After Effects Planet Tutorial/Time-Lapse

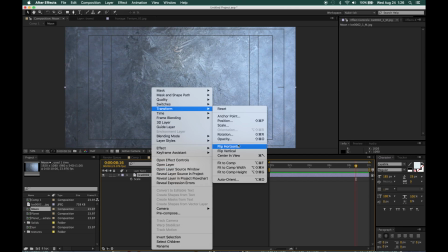I'm going to adjust the color a little bit, add some contrast with curves.
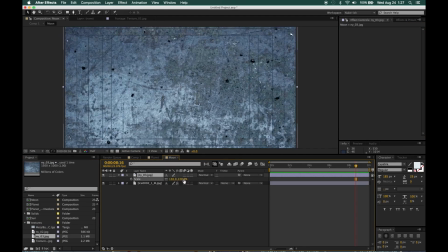Bring in another texture, set it to soft light there. And here I'm going to do the same mapping technique.
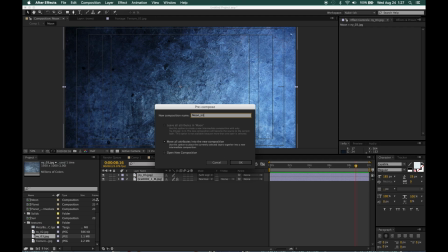So I put that in a pre-comp, do the optics polar coordinates rather.
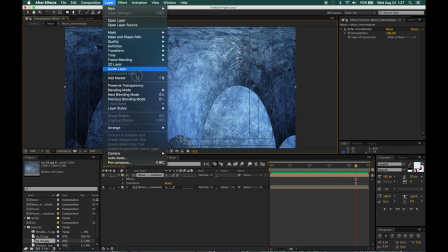And again, I try to do the mask, but then I remember that you would have to pre-comp it again in order to put a mask on polar coordinates.
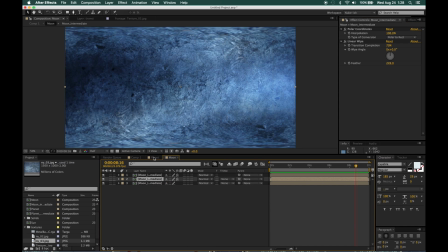So I have to do linear wipe to add the feathering and cut it off there at the top and bottom, and then offset for the horizontal mapping
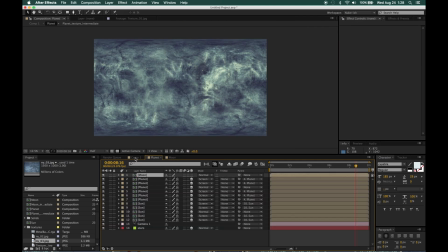so that it is repeatable or tileable.
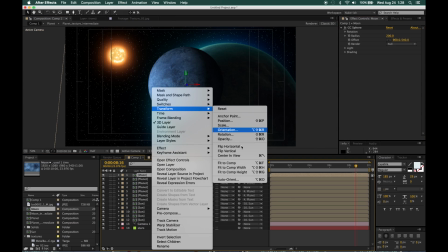So I've put CC Sphere on this map, and I'm going to set the lighting to be at the same angle as the planet.
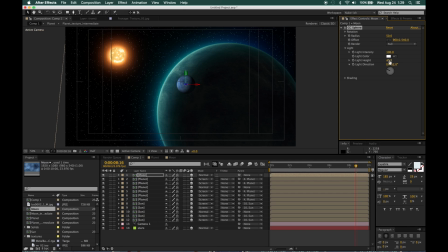And I'm sort of positioning it in Z space and also just X and Y to try to figure out where I want it to be for the comp. I'm adjusting the lighting and all this.
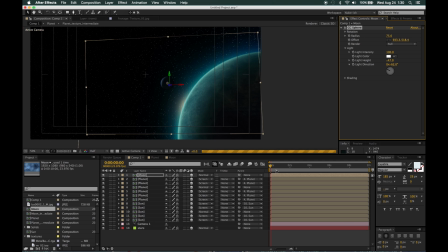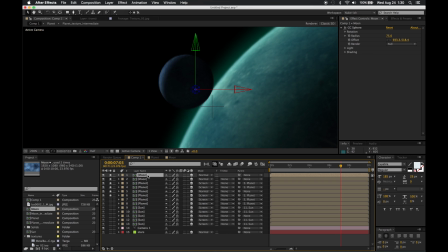Here I've duplicated it and I've rotated the light around on the second copy, or the copy, to add some lighting that's being cast from the planet below,
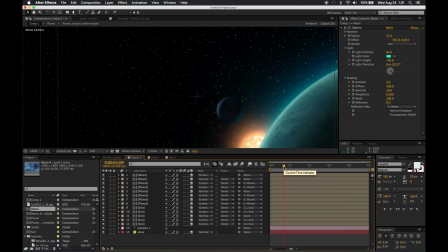because it's kind of bright, and I suppose in this
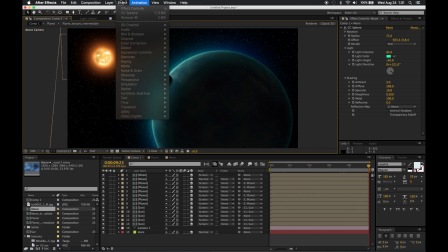imaginary world there would be that light cast on the moon if it were so close.
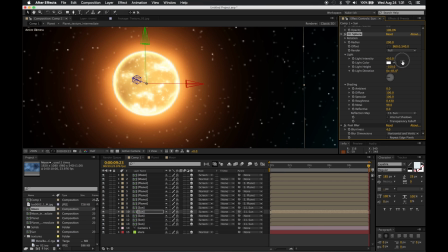Here I'm messing around with the glow, the inner glow on the sun there, try to refine the light.
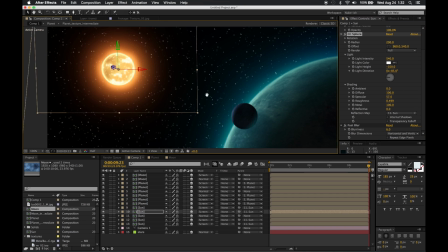So, I got all my elements in place here, and the key to a lot of this, uh, creating a composition is just
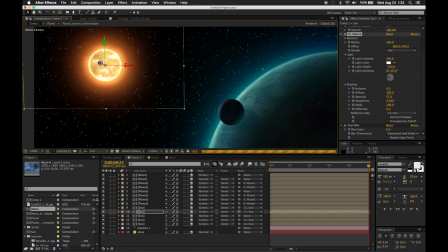tweaking brightness and contrast and scale and levels of glow and the lighting and all the color.
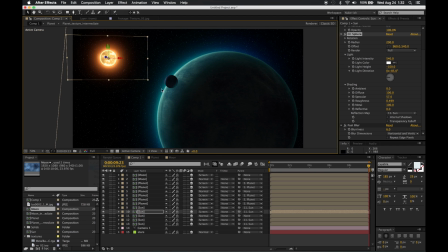You just want to tweak all these little things, and it's easy to get the big elements in there, but it's a lot harder to kind of tweak things to get something that looks good. And here I'm adding a little color grade to see where I want the shot to end up.
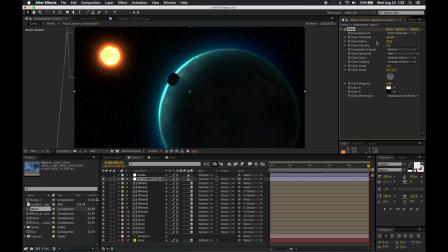And I'm adding a glow here to increase the illumination of the sun there.
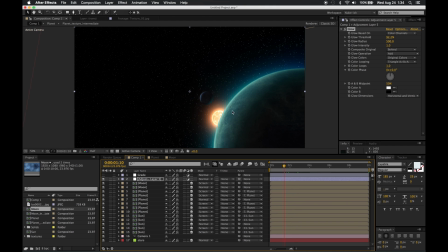So it kind of glows around the side of the planet when the camera goes by.
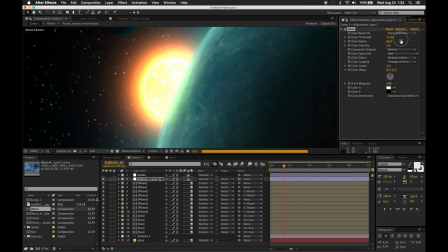Again, I'm not necessarily creating something to look entirely realistic necessarily, just something that looks interesting.
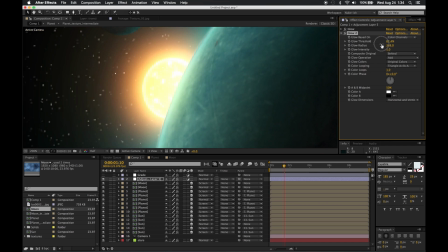Has some cool colors and, that kind of thing.
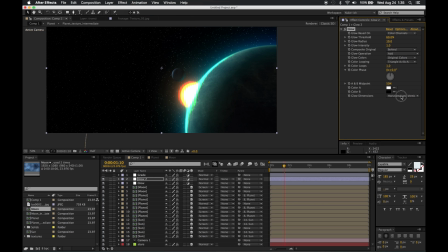I've got a little bit of rotation on the planet, but it's not perfectly right to the way the camera is moving. And I didn't adjust that in this video, but before the final comp is done, I might do that. Right now, it's just got a Y rotation on it.
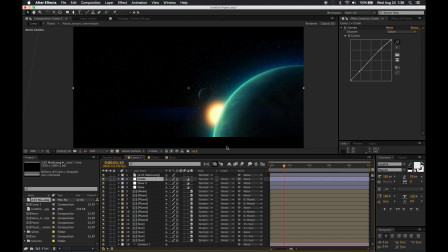So there I added, a standard sort of lens flare kind of effect,
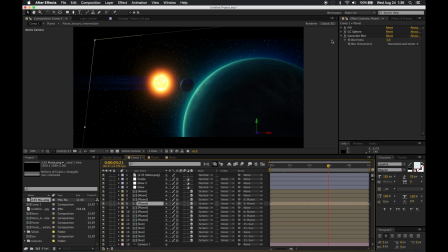anamorphic lens, kind of very fake looking lens flare.
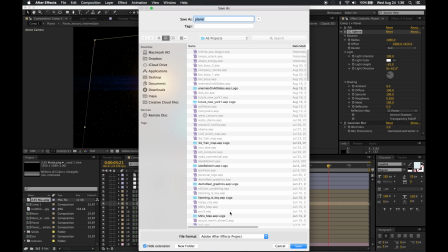It's just a horizontal glow that's set to be a blue color, and then
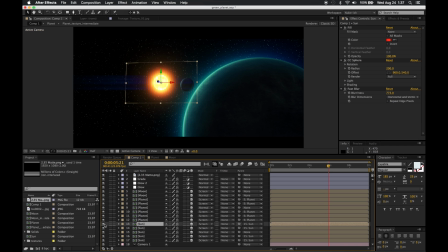the glow radius is set to be as high as possible in the horizontal direction only. So here I'm messing around with the elements again, tweaking them to kind of get them how I like. I added a widescreen letterbox in there
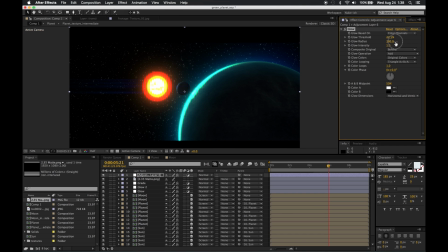because I made the comp in 1080p, but I wanted to make it a little bit wider.